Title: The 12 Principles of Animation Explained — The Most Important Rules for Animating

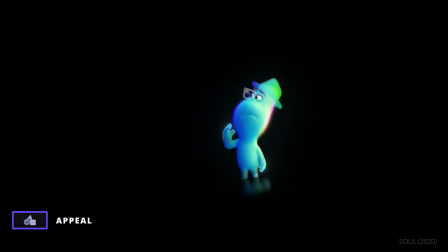24:46 Strip a character's design down to the bare necessities.
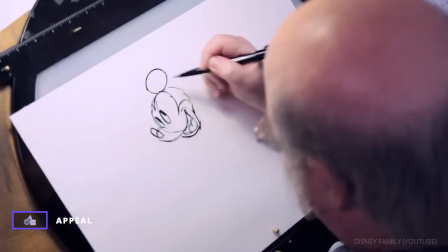24:52 Mickey Mouse, for example, can be recognized simply by his two circular ears.
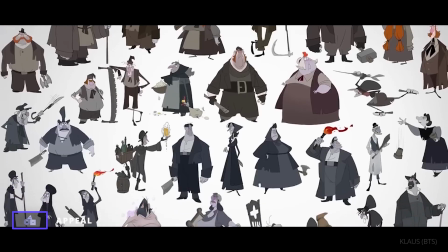24:57 As character designer Torsten Schrank notes, appeal needs to have purpose.
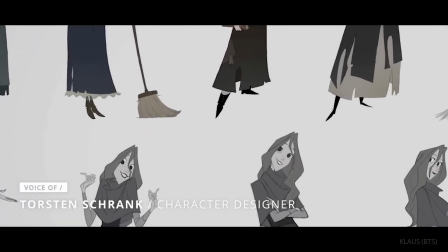25:03 It's not only about finding nice shapes that are appealing,
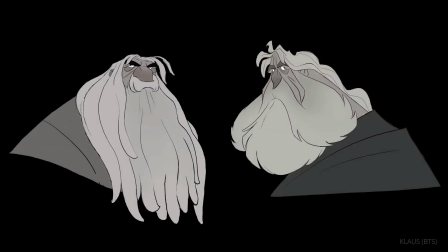25:08 but it's more about to nail down the personality, what's inside that shape as well.
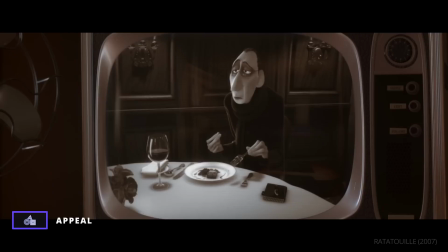25:16 Anton Ego's design, for example, uses exaggeration to make him an instantly appealing villain.
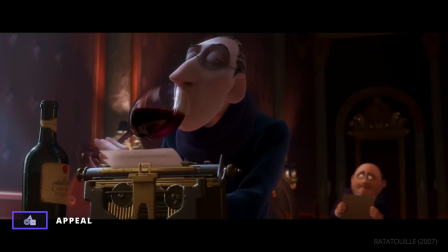25:23 It's come back. It's popular.
His angular face and towering body are exaggerated beyond the realm of reality.
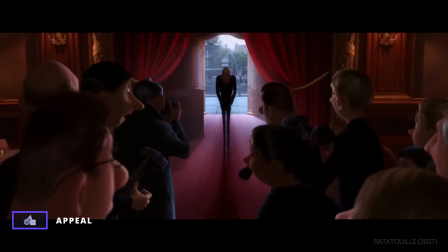25:32 But it is these exaggerations that quickly characterize him as the ruthless and intimidating antagonist of the story.
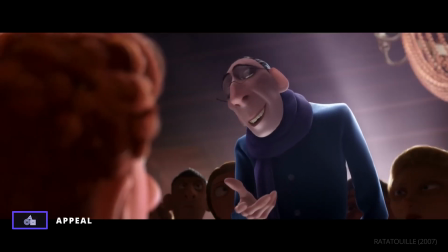25:41 You're Anton Ego. You're slow for someone in the fast lane.
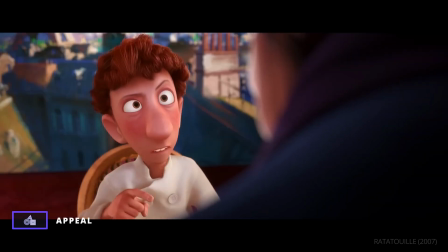25:49 And you're thin for someone who likes food.
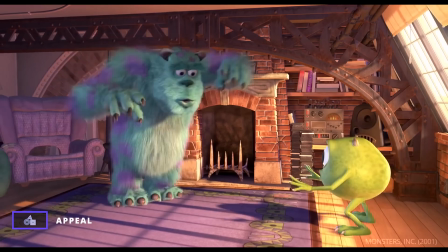25:55 There is no one way to make a character appealing. What matters is that the appeal is there.
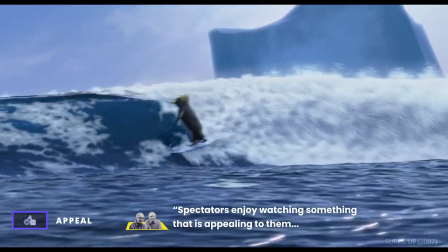26:02 As Thomas and Johnston put it, spectators enjoy watching something that is appealing to them,
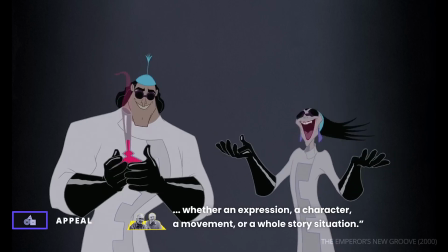26:08 whether an expression, a character, a movement, or a whole story situation.
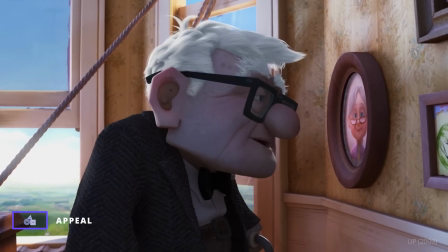26:16 We're on our way, Ellie.
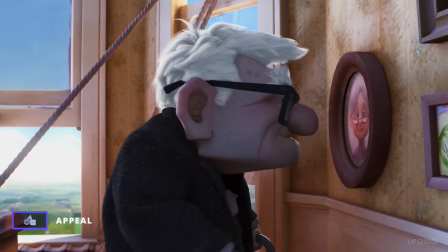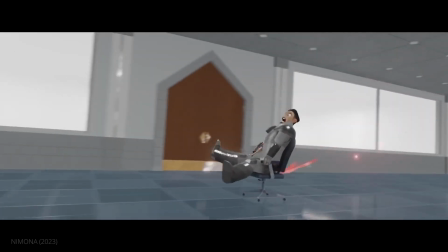26:23 Animation can take countless forms, but if you look closely,
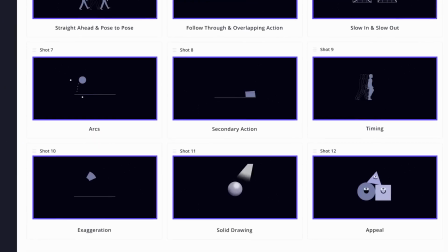26:27 you'll see that most of the medium's best works adhere to the principles Frank Thomas and Ollie Johnston laid out.
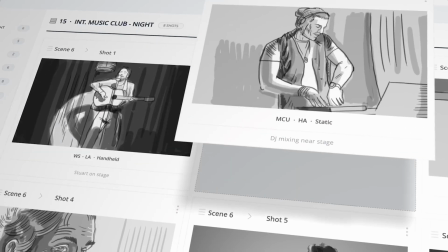26:36 Start planning the next great animated movie with Studio Binder's storyboard software.
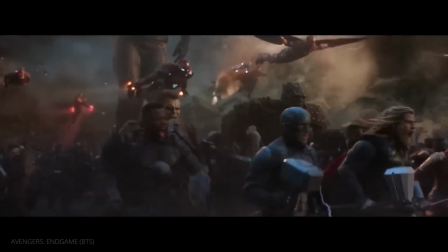26:40 And remember to subscribe and click the bell to stay up to date on all of Studio Binder's new videos.
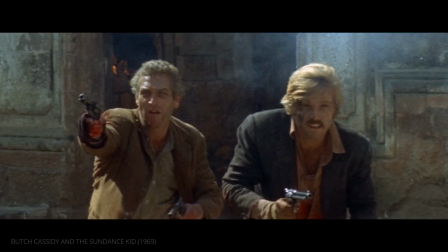26:47 Now, start drawing.